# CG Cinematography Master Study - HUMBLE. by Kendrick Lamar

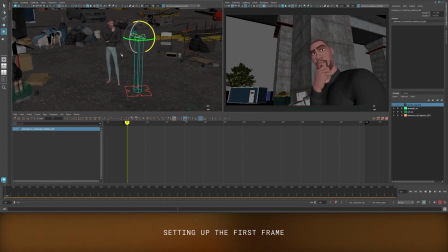4:06 I'll be using an experimental feature I added to this camera rig to help me frame this shot. You go into your camera, and then go to the guide section and turn this on, and now we have a thirds guide in Maya.
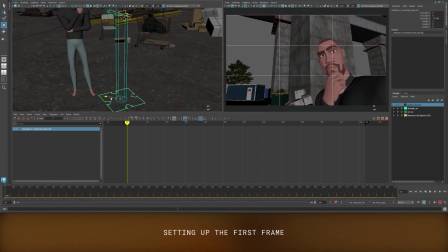4:18 And now that we got a pretty good start to the first frame, I'm going to animate this camera rig the same way I animated the character, just pose to pose.
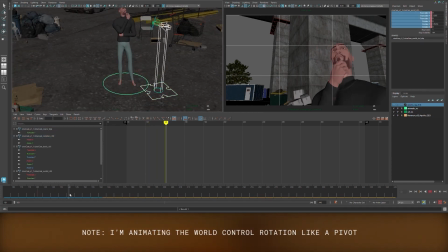4:25 Since the camera in the study is pretty much moving in a similar way, I'm just going to go ahead and animate this way.
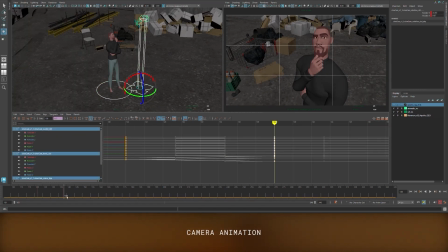4:30 I'm going to key only the necessary controls and movement to keep my graph editor as clean as possible.
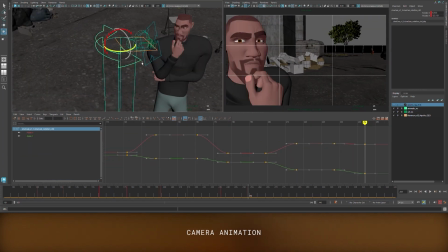4:36 I'm using the timing of the character to help me time the camera animation as well. I'm also focusing on hitting the composition at the same time and using these guides to help frame.
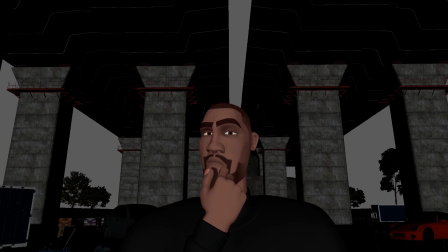4:47 Here's the shot now with just basic character blocking and the first pass at the camera. Just watching this back, the shot feels too plain.
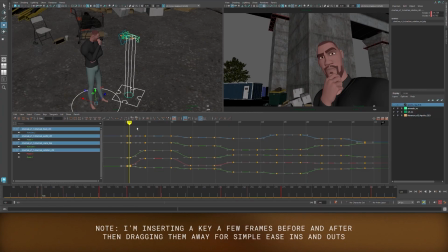4:55 I have the basic movements in there, but it's missing a lot of that punchiness that the original gives. Even though the camera is on a robot,
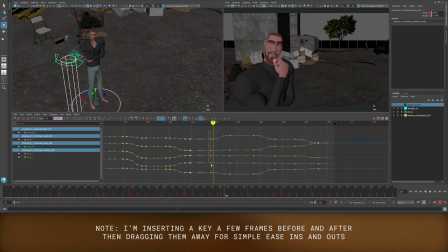5:02 I still want to add in some ease-ins and ease-outs to help the animation flow a bit smoother, and then also give me the control if I decide to go in and really tweak it later on. I'm also going to adjust the timing a bit more so that we can feel the camera leading the action.
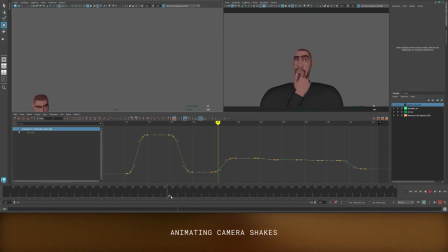5:16 Now, let's get into those details. We're going to hop in and do some custom camera shakes. I honestly hate the camera shake function that's pre-installed into Maya. It typically feels unnatural, and I hate that I can't control it any further than just ingesting numbers.
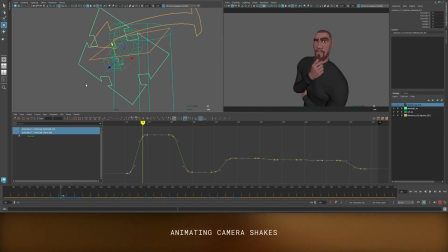5:30 So I'm just going to hand key these shakes. You can use the freehand control that's on this rig to be able to do this, but I also have a dedicated shakes control that you can turn on in the camera settings, and this is where I'm going to do it in here instead.
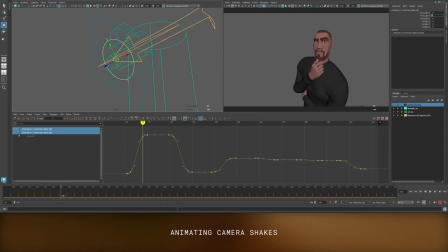5:44 I'm going to pin a channel to my graph editor so I can visually see when the camera comes to a complete stop, and then I'll add in the shakes there. I like to think about camera shakes as a bouncing ball, so I'm just going to animate the translate Y for now.
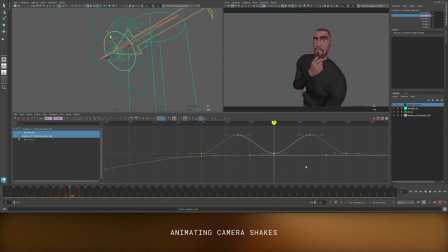5:58 So we have this initial shake, and then it's going to ripple out as it settles, so you can see that the curves are getting a lot smaller as it gets towards the end of that animation. But if we play this back, it doesn't look right. We just only have the TY that's going up and down, and it's going at a very consistent rate.
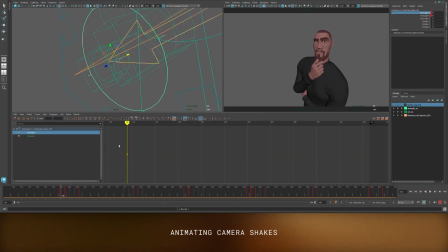6:14 But to help push it further, I'm just going to copy these keys and pass them to the rest of the channels. Shakes aren't just happening on translations only. Rotations are also going to be affected as well, even if it's not noticeable.
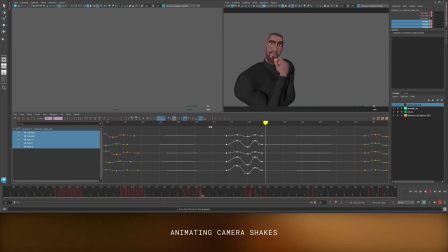6:26 So I like having at least the animation there, and I can push and pull whenever I need to. I'm also going to add in some variations to these curves to make it feel a bit more natural.
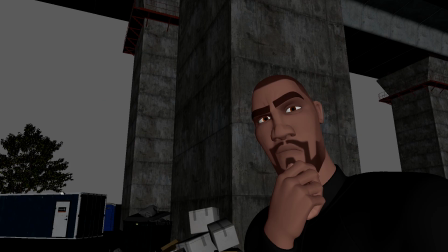6:34 And now we have a pretty good pass at the study.
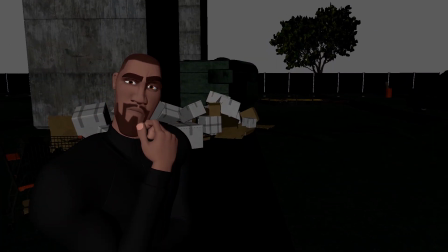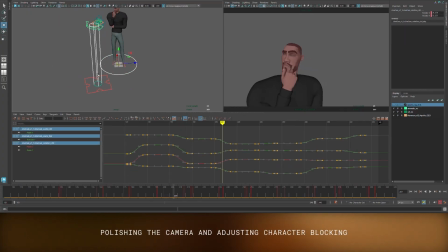6:43 So I'm going to go in now and take the remainder of the time to do some more polish work to both the camera and the character. What I'm doing here is just adding more variations to the shake and adjusting the composition slightly to get what I'm looking for. But as I watch this back, the camera still doesn't feel as punchy as it feels watching the live action version.
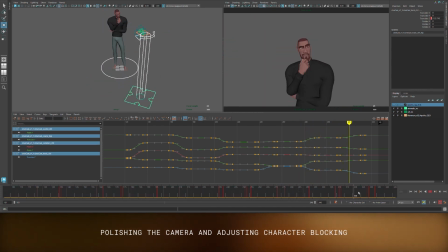6:59 I want that same energy, so I'm going to deviate from the study and play around with the speed of these moves to get exactly what I want. Sometimes I notice that just copying studies one-to-one really just only gets you halfway there.
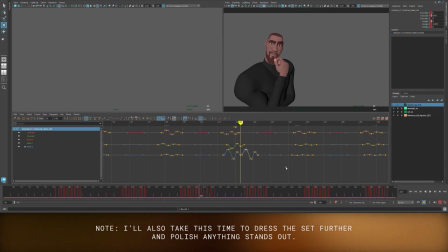7:13 When you watch things back, it might still feel a bit laggy, or it just doesn't feel right when you watch it. So I usually take this time to really just dial in and just see exactly what the shot needs to make it feel better, and I'll make the adjustments as I need to.
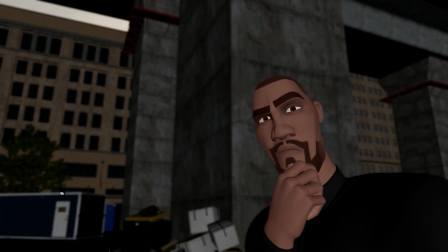7:30 And here's the final result of the study.
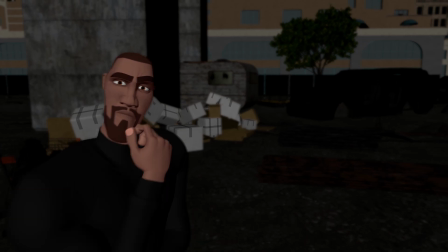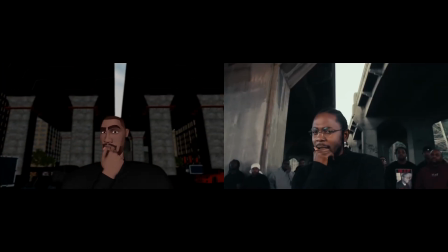7:40 I love master studies, and I love being able to dissect the how and why certain pieces of work speak to me more than others. This is just the first installment of this series.
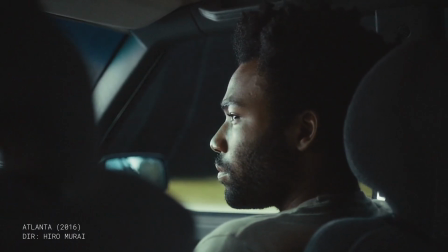7:50 I'm planning on doing a bunch more, covering a wider array of topics from composition, planning, full scenes with multiple characters, and more.
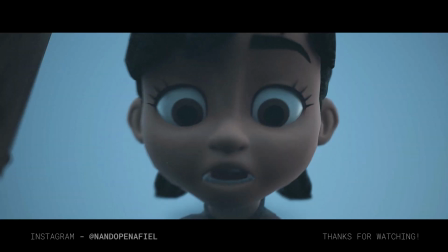7:57 If you like this video, please give it a thumbs up and consider subscribing.
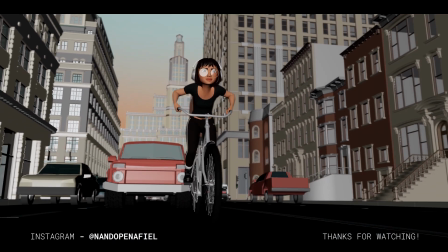8:01 I'm going to be posting also some updates to this shot, as well as some other stuff that I'm going to be making in the future up on my Instagram if you would like to follow that as well.
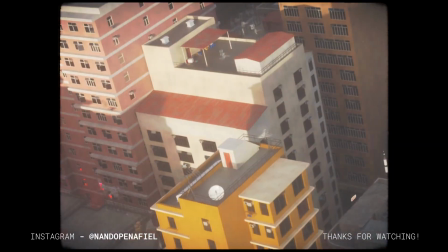8:09 I'm also very new at this, so if you have any questions or topics you'd like to learn more of, always feel free to drop a comment down below.